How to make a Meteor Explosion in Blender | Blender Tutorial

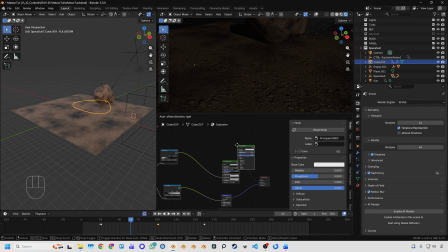235s
So a fun little trick, if you change the render engine to Eevee and create a temporary BSDF in our explosion shader, change the base color to something dark like clouds, and then take our noise and pump it into the emission strength and change the color to something like our heat and use that as the output, then it means in Eevee we can, in real time, get a feeling for what all of this looks like.
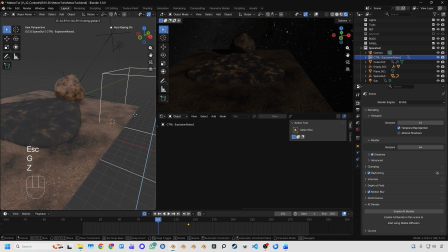255s
To make these clouds more dynamic, what we can do is animate our control explosion noise moving up through space over time, which will make all of our clouds move a little bit. Now here's a little trick that I did.
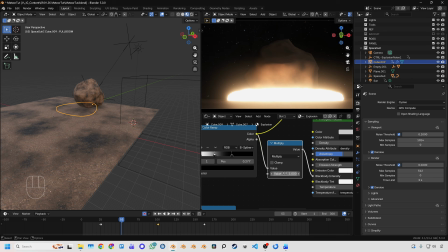267s
I animated a multiply node to multiply the black body intensity and make it start very intense,
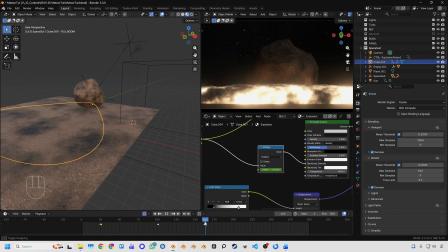274s
and then just animated that value down over time, so it looked like it was kind of cooling down.
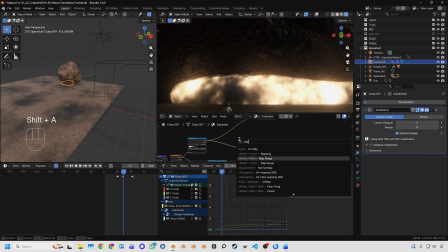278s
But there was still a bunch of contrast there, so you can add a map range node and change the to minimum to something above 0.
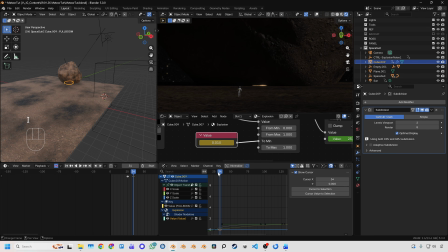285s
So just animate it so that at the start it's something slightly above 0 0,
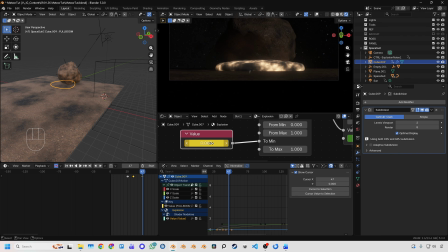289s
and then a few frames later, as long as we want this flash to be, add a keyframe and put it back to 0. And essentially all we're doing there is telling the shader to map those darker values to be higher, which removes the cloudy contrast, so at the start, it looks like a bright full flash.
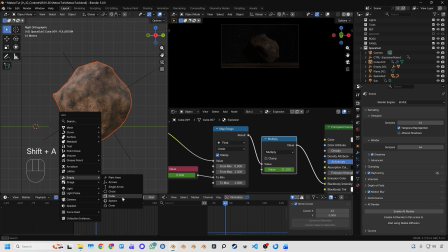304s
To make the meteor look like it's heating up, let's make another empty, scale it up, and move it over here.
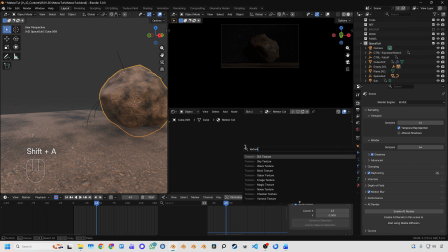310s
Let's give it a proper name, something like control fall off. In the meteor shader, add a texture coordinate node, choose that new fall off as the object, then using a distance node and pumping our object into there, add a ramp and have a look at the
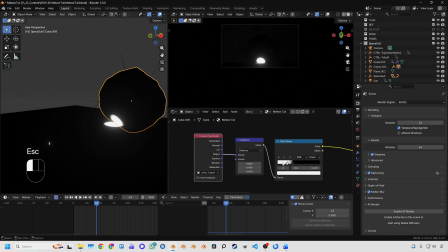323s
result, and inverting it so it's something like this,
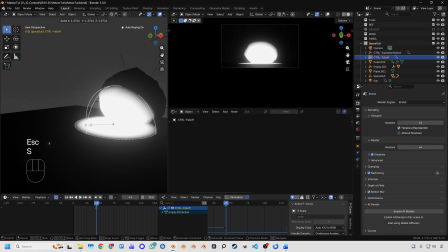325s
that I can control a fall off mask and animate the position and size of this fall off to make heat grow over time.
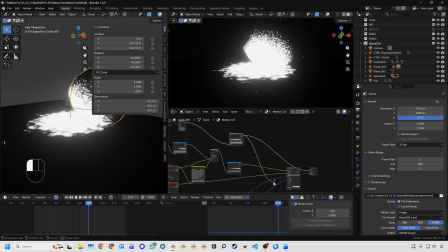332s
To give it a bit more randomness, I just added in some noise. Take the result of this, pump it into your emission strength to make sure all of this heat matches. Add in a black body node and change it to 40,000 Kelvin and pump that into the color. Now all the color temperatures match, so it looks like it's the same heat levels.
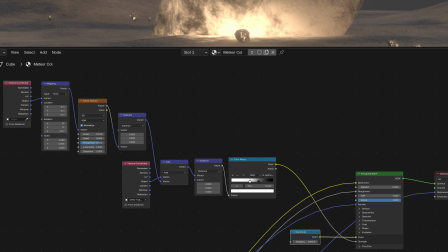347s
So the final node network for that emission effect should look something like this. Now to animate it, all we need to do is translate the fall off.
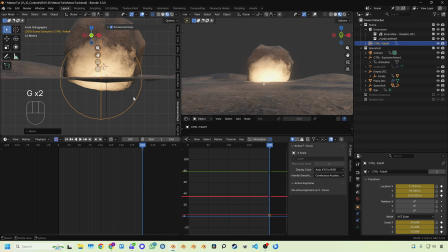353s
I simply used auto key, set a keyframe at the end where it's grown to its full size,
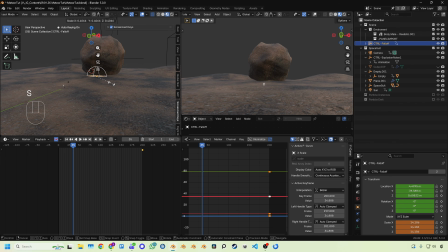359s
and at the start, making it smaller and moving it into place so that when I play it, it grows.
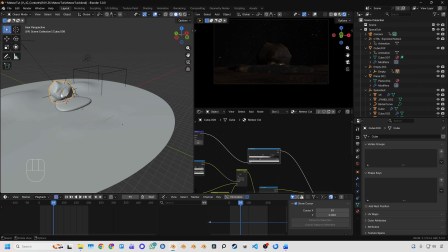364s
Cool. Finally, we need some particles to get that debris kind of feeling. Now we want to make little rocky particles.
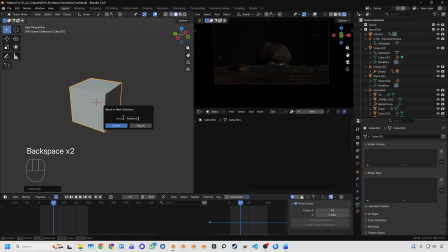370s
So add a cube, press M, then add it to a new collection, give it a smart name, something like particle instances, put on a subdivision surface, set it to 2, apply it.
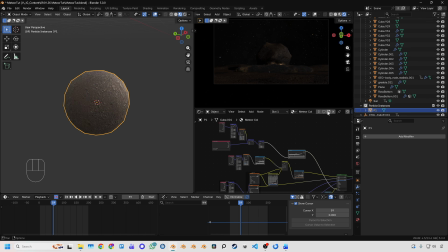378s
To be lazy, use the same shader as our meteor, make a new copy of it though, and change the scale of the texture.
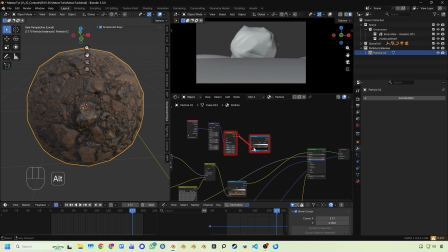388s
We can get rid of all the nodes relating to the fall off and instead add in a new ramp, give it a bit of contrast, modify your noise texture so it looks something like this.
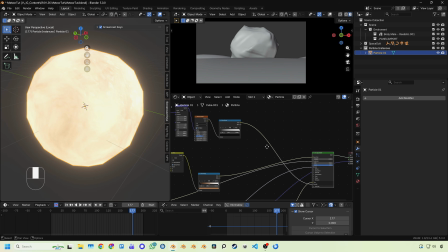396s
We want this to be into our emission strength. Add in a math node and change it to power.
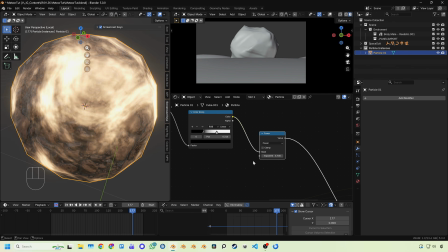402s
So if we give our ramp a bit more contrast here and then use the power node, we can now control the emission over time.
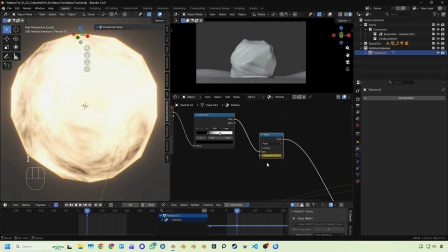409s
Add them glowing red hot at the start and then slowly cool down over time. So just set a keyframe at the start of the blast and a keyframe at the end of the blast.
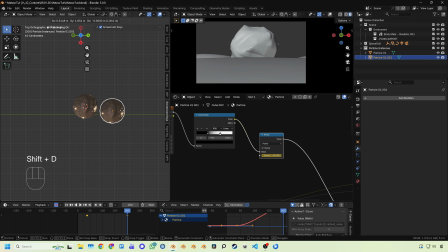416s
We don't want all of our rocky particles to be a perfect sphere, so duplicate them, and with proportional editing, just move around the vertices a little bit and make them not symmetrical. That is the key.
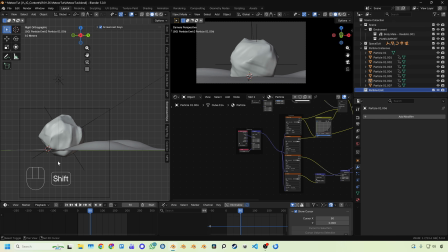427s
Once we've got a bunch of variations, now if we think about it, if something slams into something like this, particles would sort of fly off in this direction.
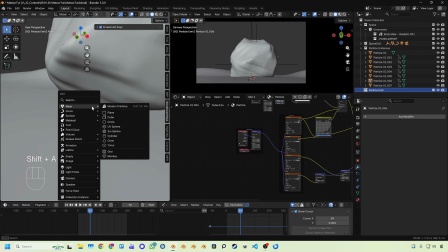434s
So we're going to need an emitter with faces pointing in that direction.
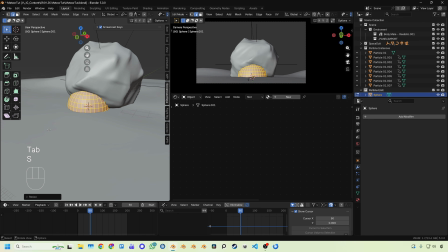437s
To do that, just get a UV sphere, scale it roughly into shape, delete all the polygons facing in directions that we don't need. Now if you notice in my final version here, I used the initial hot blast wave to hide these particles spawning into existence.
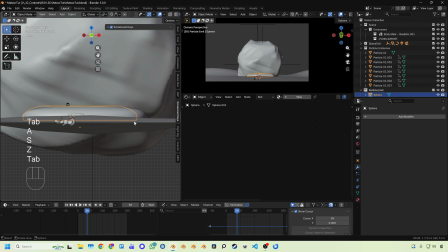450s
So scale the emitter roughly into shape of the initial blast wave. With this emitter object, let's add on a particle system.
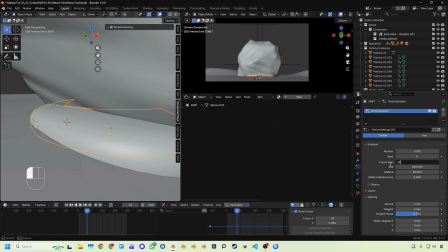457s
Now we want to spawn particles at the initial hit. So for me, that was frame 38.
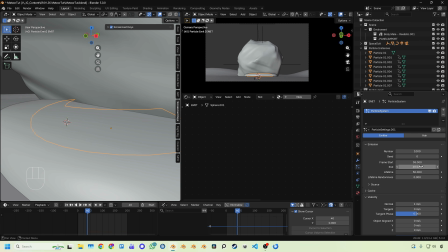461s
Then I allowed 2 frames for spawning particles. So I set the frame start to 38 and the end at 40.
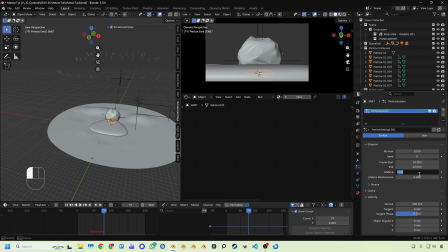467s
Just choose here whatever looks right for your scene. Make sure your lifetime is longer than your scene so they don't just randomly disappear.
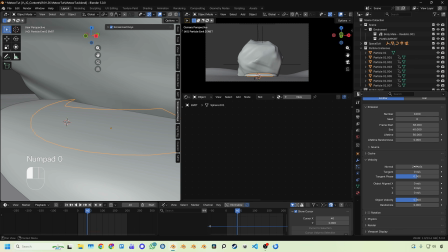473s
Now the key part here, down in velocity, we want to add a bunch of velocity off the normal. That's going to be the direction of the faces.
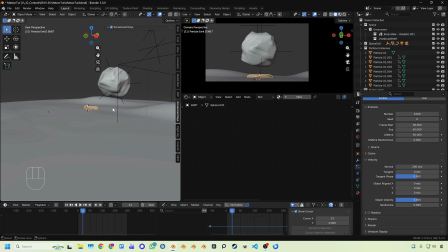479s
The speed of this is going to depend on the scale of your scene, but for my very large scene, 200 meters per second worked.